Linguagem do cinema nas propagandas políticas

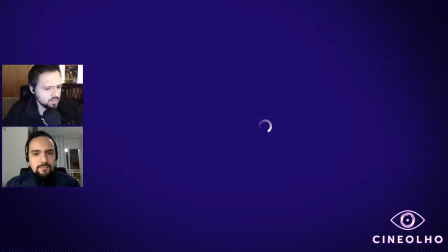3123s
Não tá aparecendo Tá aparecendo só a gente Aí, pronto
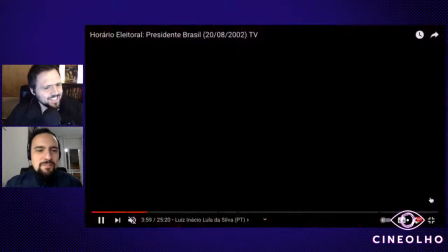3132s
Usem aí o StreamYard, gente O que a gente tá usando aqui Doem para o Cineolho, gente Financiam o Cineolho
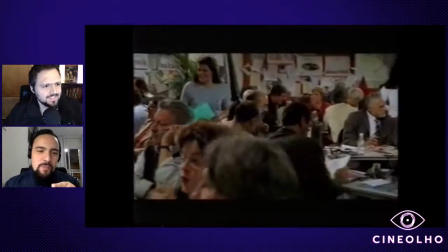3142s
Vai Só um comentário, desculpa É que é interessante ver a propaganda que vem antes dessa Que é a do PSTU,
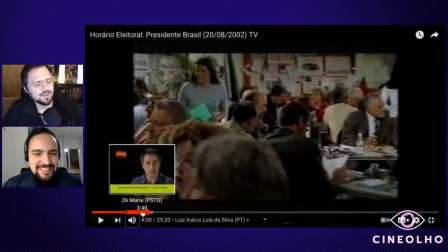3150s
né Que é a do PSTU e sabe o que eu achei engraçado que olha o
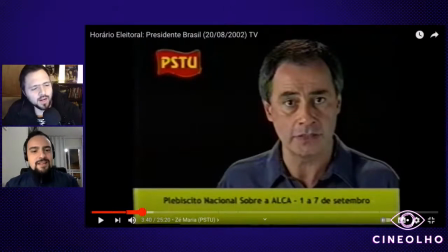3156s
tamanhão do tempo de TV que o PSTU tinha como era muito mais democrático antigamente muito mais, hoje em dia é absurdo hoje em dia, nem o pessoal tem esse tanto de tempo de TV eram dois blocos de 30 minutos
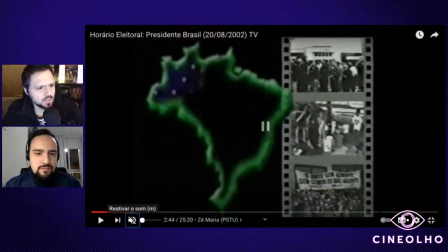3170s
muito louco por dia e a distribuição eu acho que era um pouco mais igualitária, talvez não é eu acho que era, bom mas enfim vamos para 2002 mesmo Para o 2002.
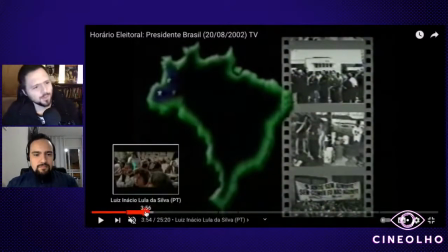3182s
Vamos para o Lula.
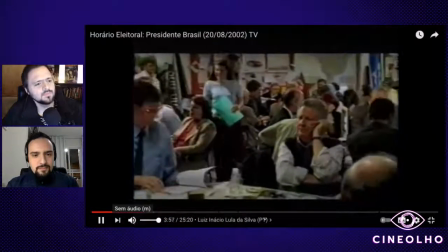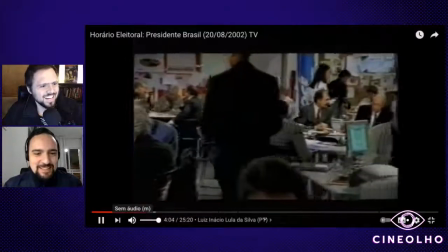3193s
Para aí, olha quem está ali. Para quem não reparou, Dilma Rousseff apareceu ali.
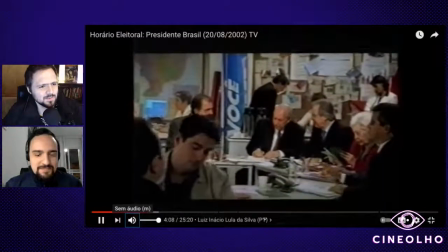3200s Atenção, Brasil. Começa agora o programa Lula-Presidente.
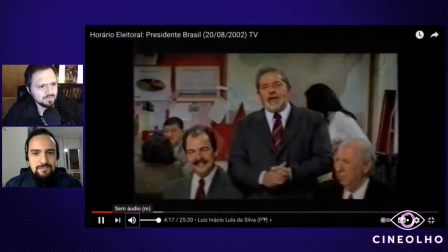3208s Boa noite, Brasil. Começa agora o nosso primeiro programa do horário eleitoral.
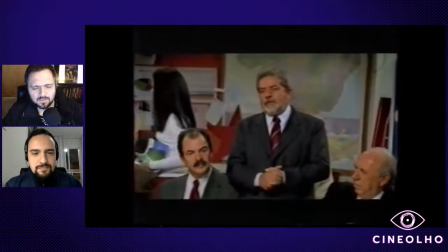3214s E eu faço questão, antes de qualquer coisa, de agradecer a minha equipe.
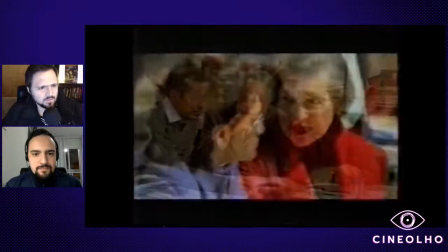3220s que durante praticamente todo esse ano esteve ao meu lado dias inteiros às vezes noites inteiras,
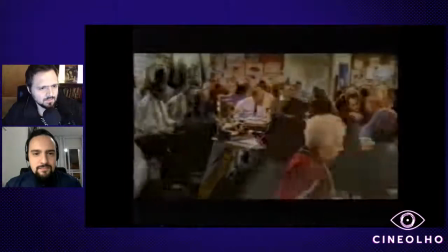3227s dando cada um o melhor de si, para que pudéssemos ter hoje nas mãos um programa de governo
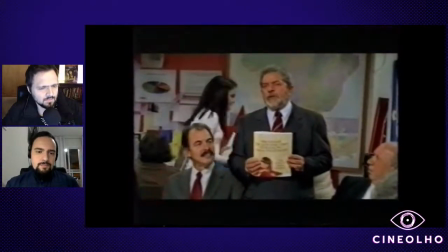3234s à altura do Brasil que todos nós queremos construir.
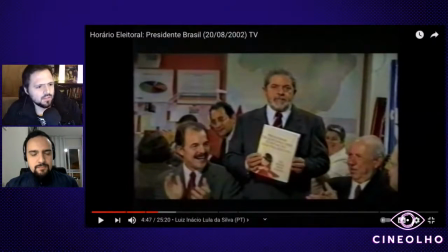3243s
Você vê, né? É aquilo que a gente estava falando, é muito parecido com a de 98, mas muito melhor. é uma ideia parecida que eu acho que o outro é bem feito sim, eu acho que o que melhor simboliza
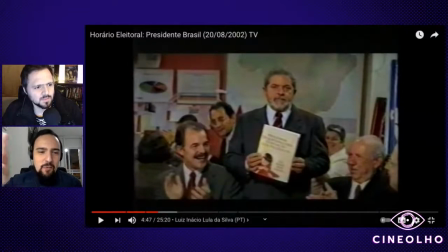3260s
é detalhe mas é ter algumas faixas e bandeiras enroladas ali no fundo e uns gráficos abertos
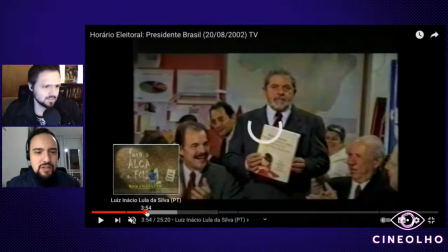3267s
essa coisa do mapa do Brasil, dos gráficos da mesa de reunião de trabalho mostra muito que
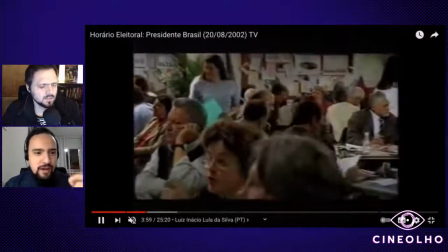3273s
era uma campanha e essa vinheta, uma coisa meio um jornal nacional o azul, essa câmera passando, ou seja,
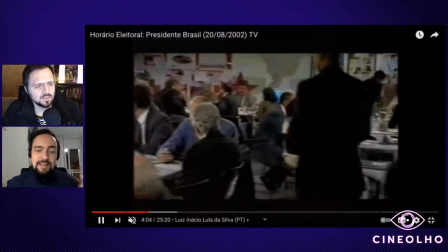3281s
o Lula tem uma equipe que ele começa se apresentando em 2002,
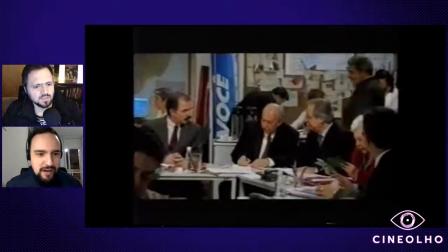3285s
vejam vocês, 2002 fim do governo Fernando Henrique Cardoso o Lula se apresentando ali como mudança,
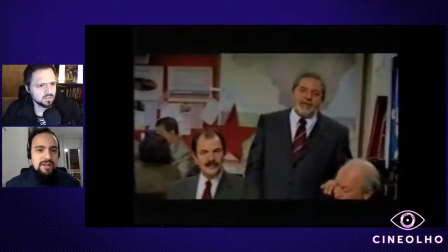3291s
a primeira cena dele no horário eleitoral é justamente ele apresentando a equipe e
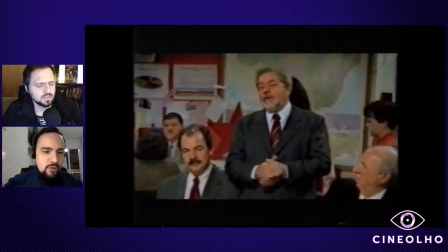3297s
colocando ali o programa de propostas econômicas para tirar o Brasil da crise,
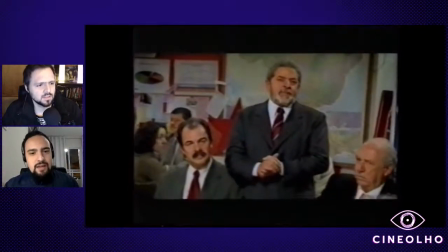3302s
para criar empregos, etc, então ele não fala da FHC,
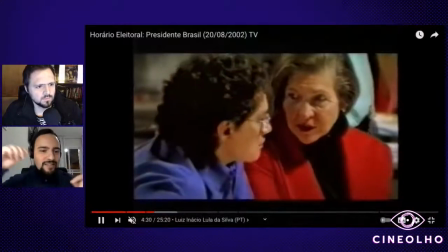3306s
ele não fala dos problemas do governo ele se apresenta como uma superação ali porque tem a melhor equipe eu acho que
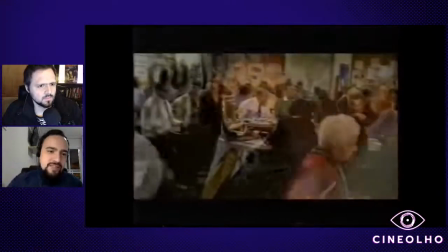3315s
mostra rostos conhecidos ou não você fica achando que,
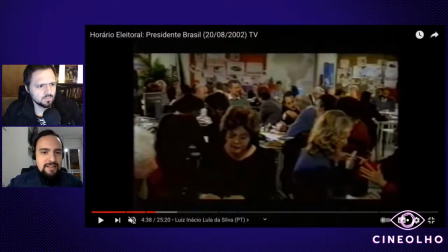3318s
nossa é um grupo de trabalho realmente que está mandando ver eu acho que pouca gente conhecia cada um desses aí mas a gente hoje consegue ver são lideranças do PT tem a Dilma, tem o Dirceu